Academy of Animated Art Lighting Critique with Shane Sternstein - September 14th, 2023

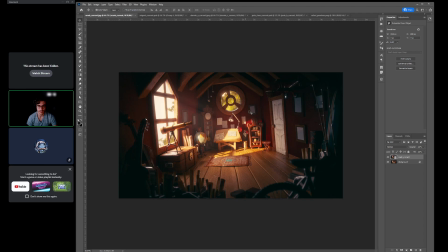The only other thing I would say is if you have time, and you don't have to, but I would just add some images in here in these picture frames. But again, if you don't have time to do that, totally okay, because I think you're in a great place.
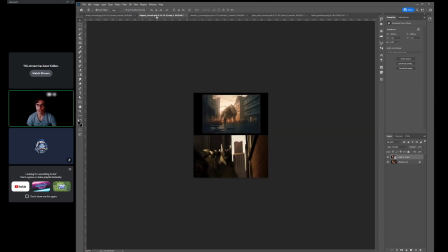All right, so I'm gonna go to Miguel's.
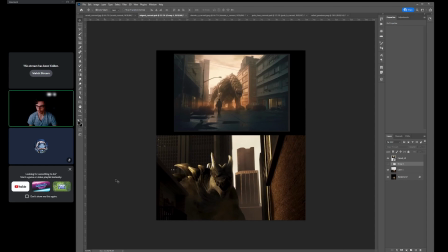I think this is a fantastic step. I think we're starting to get there. Like the way you're pushing some of these structures is looking great,
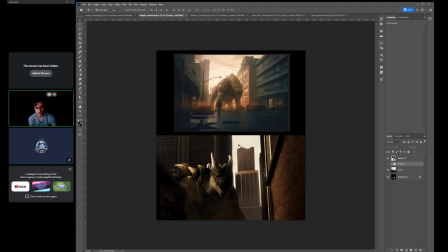and maybe like the background might be slightly overexposed, but I don't think it's that much. I think really I would keep this exposure over here and then just maybe grad and just take this down like to this value that you have here, up to this side.
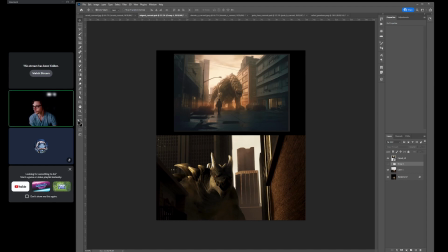But I think that like what I want to show you is let me bring this reference up. Okay, okay,
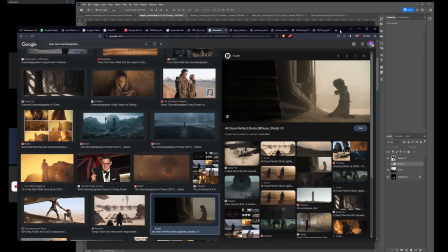so I brought up Dune because the cinematography is just awesome, and Greg Fraser is a master when it comes to simplification in terms of the read.
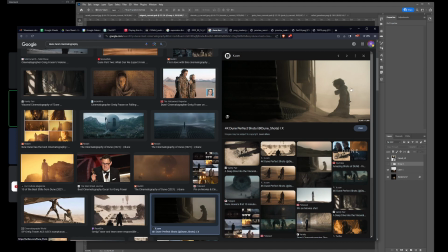If you look at this read, look, like he doesn't have a ton of details in the background. He's keeping it very simple. You know, we have this dark structure here. We have Timothée Chalamet here.
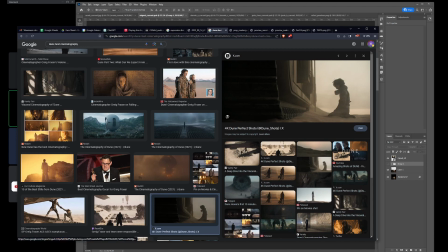And it's just a really simple read, and everything tends to be like pretty overexposed because
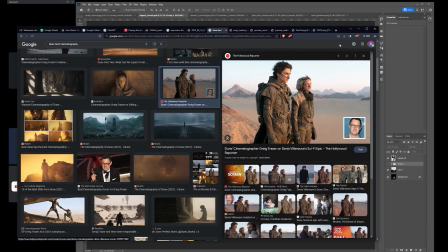like what we're looking at is through the lens of a camera.
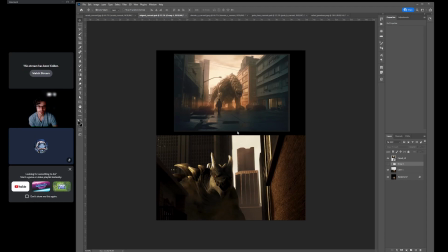So like when I look at this, yes, like it's bright, but we're like at the time of day where the sky is super bright and the shadows are dark, so the camera is going to pick up that a bit.
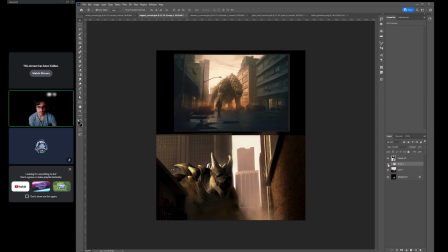So but I just made a couple adjustments just to kind of push that even more. So what you can do is keep that exposure back there, but now you can push your structure even further back with some warm haze on it,
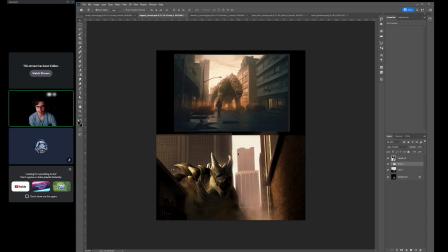and almost like it's through a halation. So halation a lot of times is going to make it like it either makes things look very glowy or it hazes things a bit with the kind of the color of the background. or where the color of
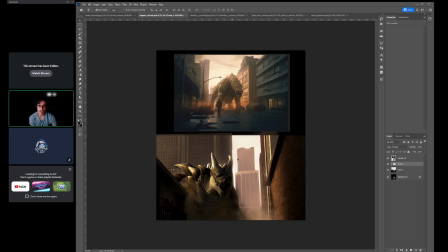the source, the light source. So this light source is really kind of orangey. So what I did is I just pushed that structure back even further. You may even have even more room to haze it out even more.
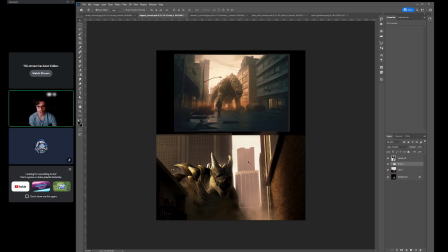So I'm just pushing that structure back for stepping. I'm hazing and pushing this structure back even more, and then what I did is I added more saturation and more
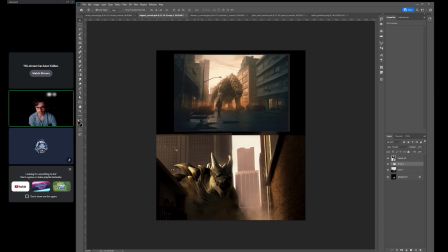exposure to the haze on this side, just to get like that sense that the light is coming from this direction. And now you can see that like when I start doing the stepping of, so it's like this is pushed back even more with haze and halation.
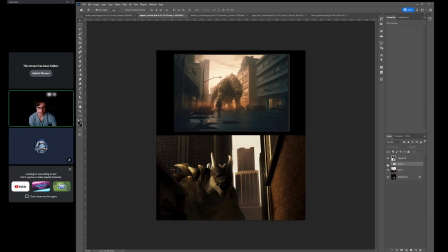This is pushed back. You can see I'm pushing that back further because it's supposed to be hazy. Remember, like you have this really kind of hazy, dirty area. So I'm stepping this back and stepping this back,
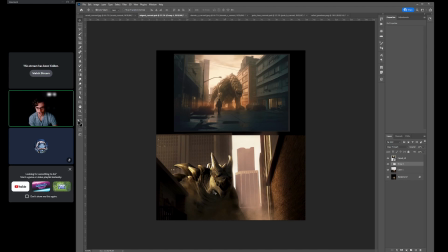and now your contrast of your creature is dark over light, and it reads a lot better. So this has less contrast, this has more contrast. So now we're reading your character more.
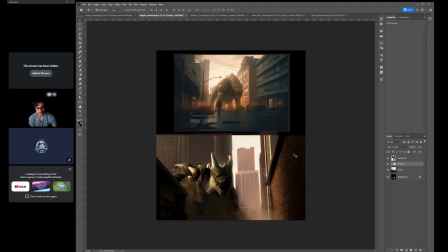The other thing I did is that shadow that you have in the foreground, I just darkened that even more. Again, looking at our depth cues and kind of pushing, making it bolder, just giving it a bolder feel to it.
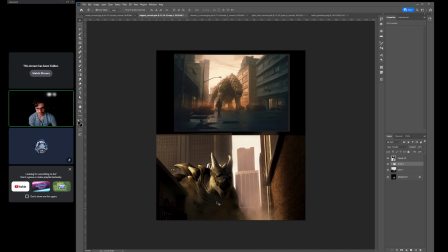The other thing too is I just added more like of that dirt and dust. Added a little more brightness to it over here. It stays dark in the shadows, but then like I have a little bit of it peeking out and brightening up right over here,
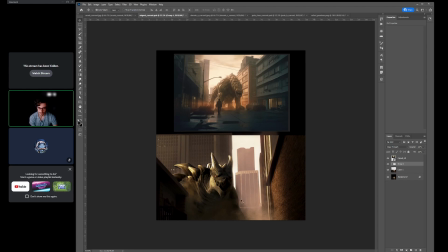just to give that sense of, again, like light and dustiness over as well. The other thing too is I just added, I think you have this cool fill like top light. I just exposed that a little bit more on your character to add more shaping.
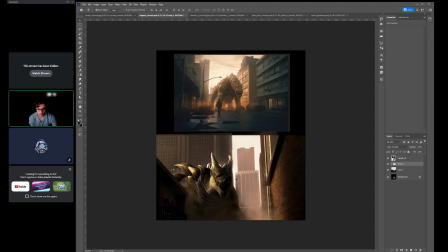So you still have your key, and then you have that cool top light, and I just added a little more shaping to it, and then you stick with your core. So like now, like if you look at it, it's a simpler read that we're getting.
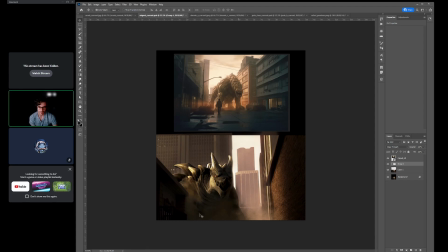You close your eyes and you're just getting this character a lot more and quicker. Whereas before, the read, everything was starting to blend a bit together. But now, like by pushing things back,
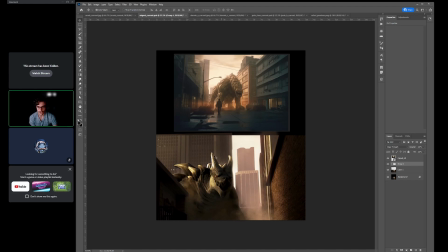and then by like getting a dark over light read, now we're looking at this character a little bit better. So I think those are some steps you can do to keep on like kind of getting this read to feel like this character is popping off and menacing.
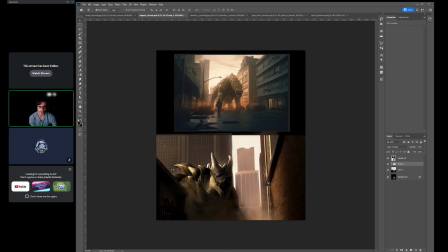Again, I think the steps that you took were great. I think it's just pushing it just a little bit more just for simplifying that read.
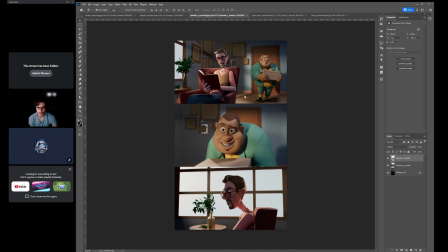All right, so Darwin, let's see, is Darwin here? Okay, I don't see Darwin here,
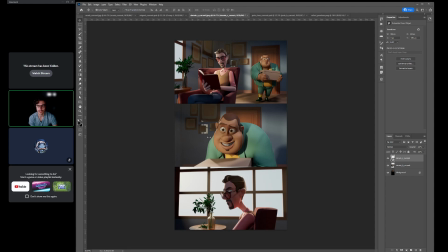and I actually would like to go over these together with Darwin, so I'm gonna wait, and I'll respond to them right after this call. Okay, Pete, awesome
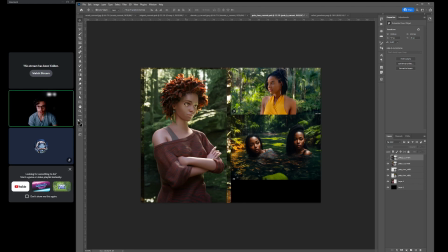iteration. I think this is looking really cool, like the direction you're going in here. The couple things that I would probably want to do is, and this is just a personal preference, but things in the background and in general starting to get monochromatic. So like the background feels monochromatic,
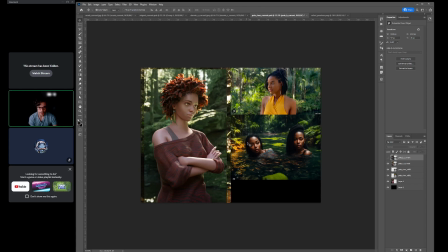and I'm losing some of the richness that you had like in your reference and in the previous version. Some of these like rich warm tones against the green tones, like it creates this earthiness in the background where when I look at this, it starts to feel more like a filter.
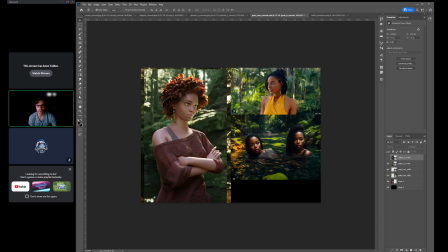And looking at the reference, it had these really nice richness to it that I think you can bring back. And I think that is working really nice. I love the depth of field that you have, some of that haze that you're putting back there,
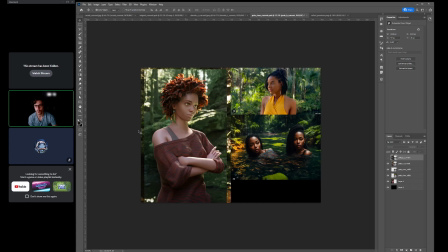but I think it's starting to feel more like a filter back there than the rich river environment that you had. I think the the color of her shirt, that change was a great choice.
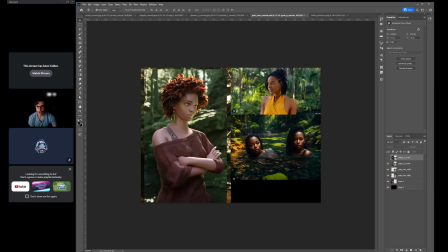I love that. I do feel like her skin tones are starting to get washed out and pale. Again, if we're looking at the reference, there's a lot of rich, saturated local color that's happening on their skin tones. There's the cool